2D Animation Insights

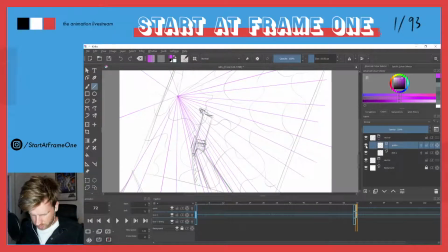1672s
Let's get rid of those here,
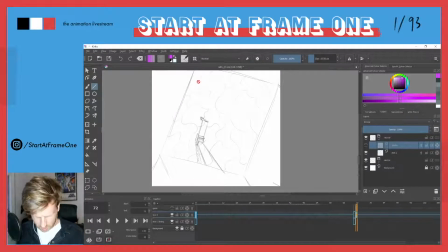1675s
because I'm not sure where I want to have this tower here. If I wanted to have a little bit
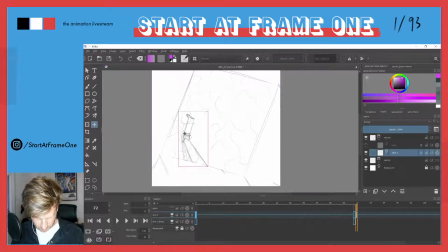1693s
more over here, so he lands centered. I think that makes sense. So when he jumps down, he's gonna land into the water around here. Let's try this.
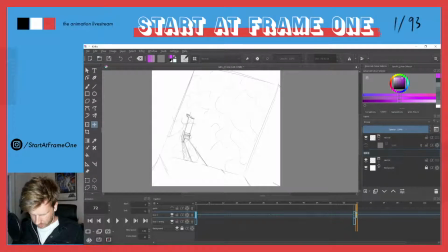1714s
I'm gonna call this tower, because this won't basically change right now. And then I want to get a new layer. I call this the diver.
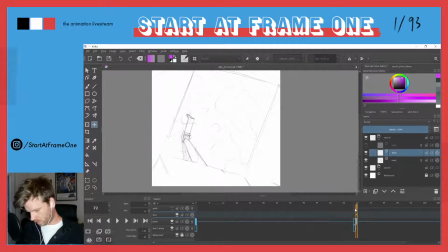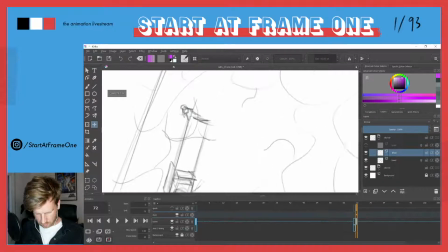1736s
And I want to, this is our character. Very rough sketch.
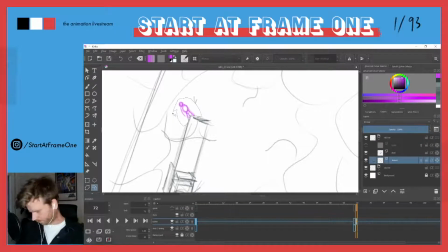Okay, so now we're just gonna animate on this one. Basically, just remember our
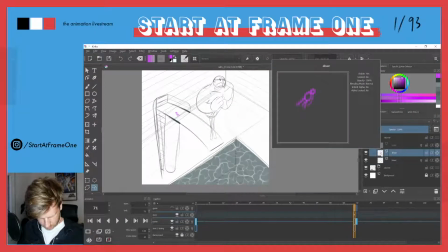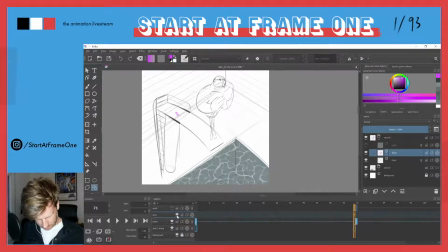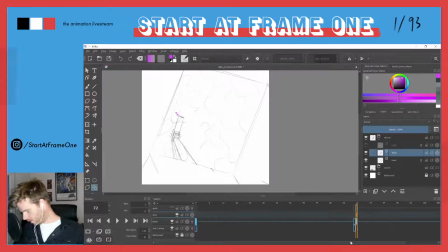1782s
sorry.
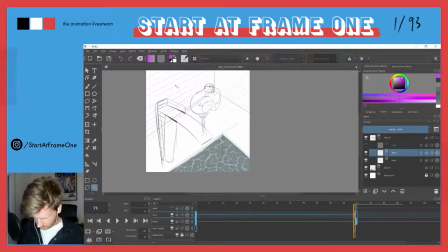1787s
So was this the last pose we got here? Okay, so this is the last pose of our charm. Let's try to.
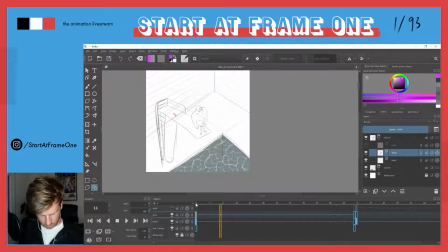Okay, so now here we would cut to the layer, to the new.
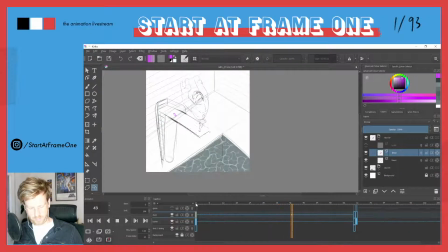1816s
I like that. And I think maybe we could discuss a moment where, like,
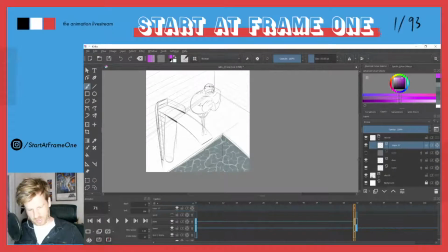1829s
today I'm just put the layer on top of layer. So now our eye would be around here. Like this is where our center of attention would be. So
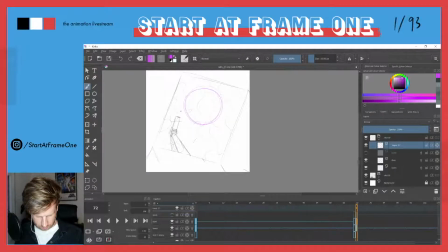maybe we want to have the tower.
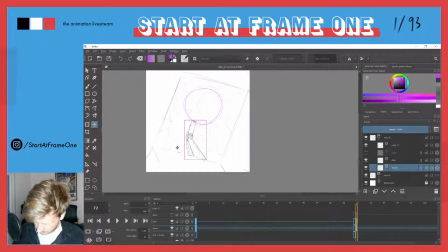1859s
Let's try it. I keep it where it was because I want to
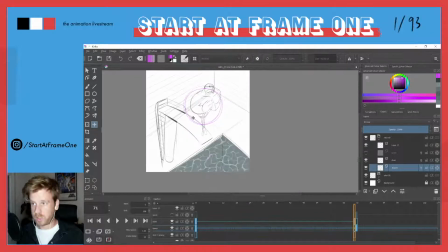1866s
catch directly the diver when we change from one take to the other,
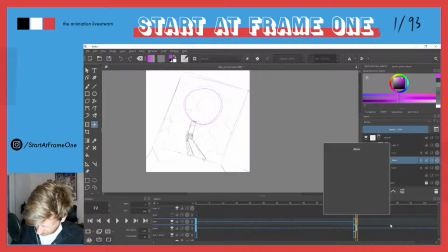1873s
so I don't lose, because it will be very quick, the whole thing, so I don't want the viewer to
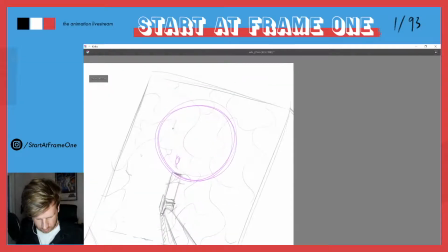1891s
we don't want the viewer to lose track of the image, because we don't see a lot of
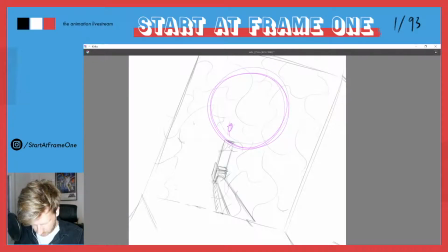1902s
it's very short take, and if we would like completely change where our attention should go, maybe the viewer doesn't have even the time to find the diver within the new image, especially as it's so small.